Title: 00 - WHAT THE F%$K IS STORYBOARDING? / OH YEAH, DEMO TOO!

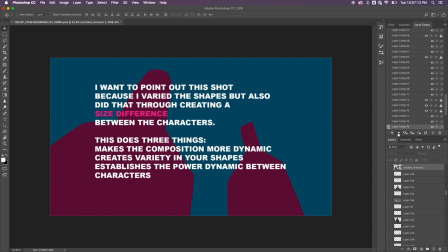and so you see the difference and i want to point this out because not only does this shot provide size difference between characters but it's through this through this through the relationship between where this character is and where this character is in relationship to the camera so three things this does makes the
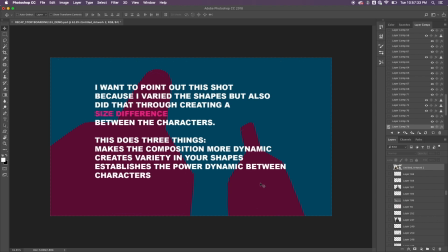composition more dynamic creates variety in your shapes
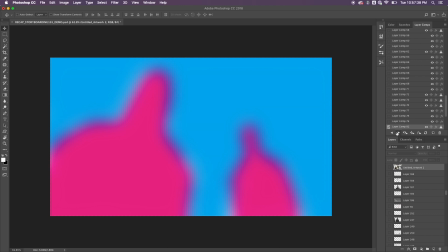establishes the power dynamic between the characters and again this
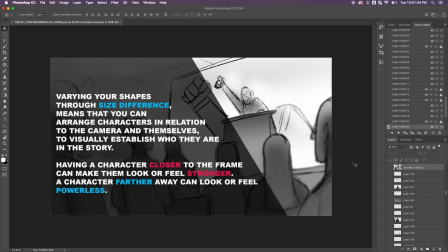is an example of you would see it if you squinted you get a sense of where these characters are at bearing your shapes through size difference means that you can arrange characters in relation to the camera and themselves to visually establish who they are in the story having a character closer to the frame can make them look or feel stronger that character
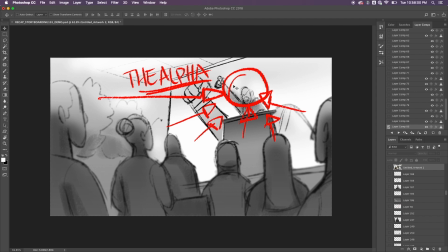farther away can look feel powerless just like i explained before so of course you know that this guy would be the alpha because he although he's
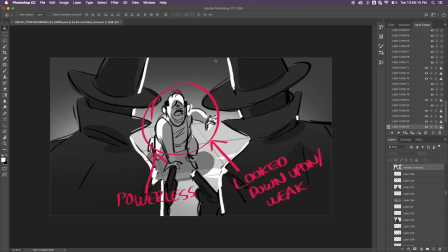smaller in frame he's a lot higher and again two this guy's the powerless one and the one that looks weak because you have these two characters not even fitting the frame showing their status and then this poor guy being in the middle of it and being very small so again just to wrap
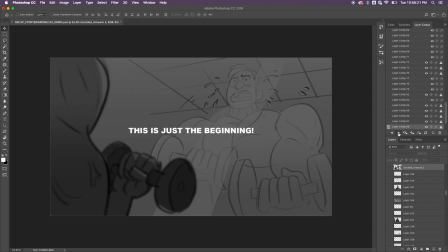this all up this is just the beginning becoming good at something comes from doing so the more reps you can put in the more you will see results
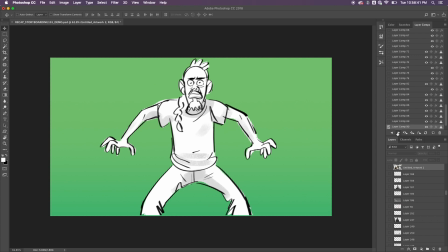again this is just like an exercise doing these things multiple times these are like figurative reps to help you get stronger you will see results
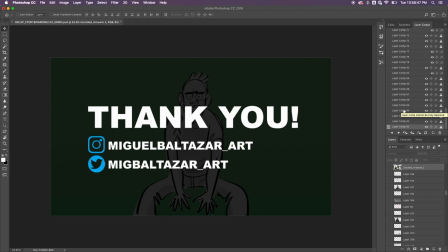so just do it again thank you guys so much for listening i hope this was helpful and i hope that you guys can really get a better sense of how to begin and feel motivated to start thank you guys so much and i'll see you guys in the next video so please like
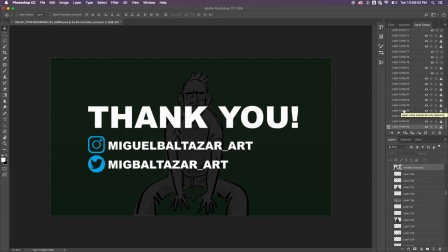comment and subscribe to my content and you know you'll keep getting this good stuff all right take care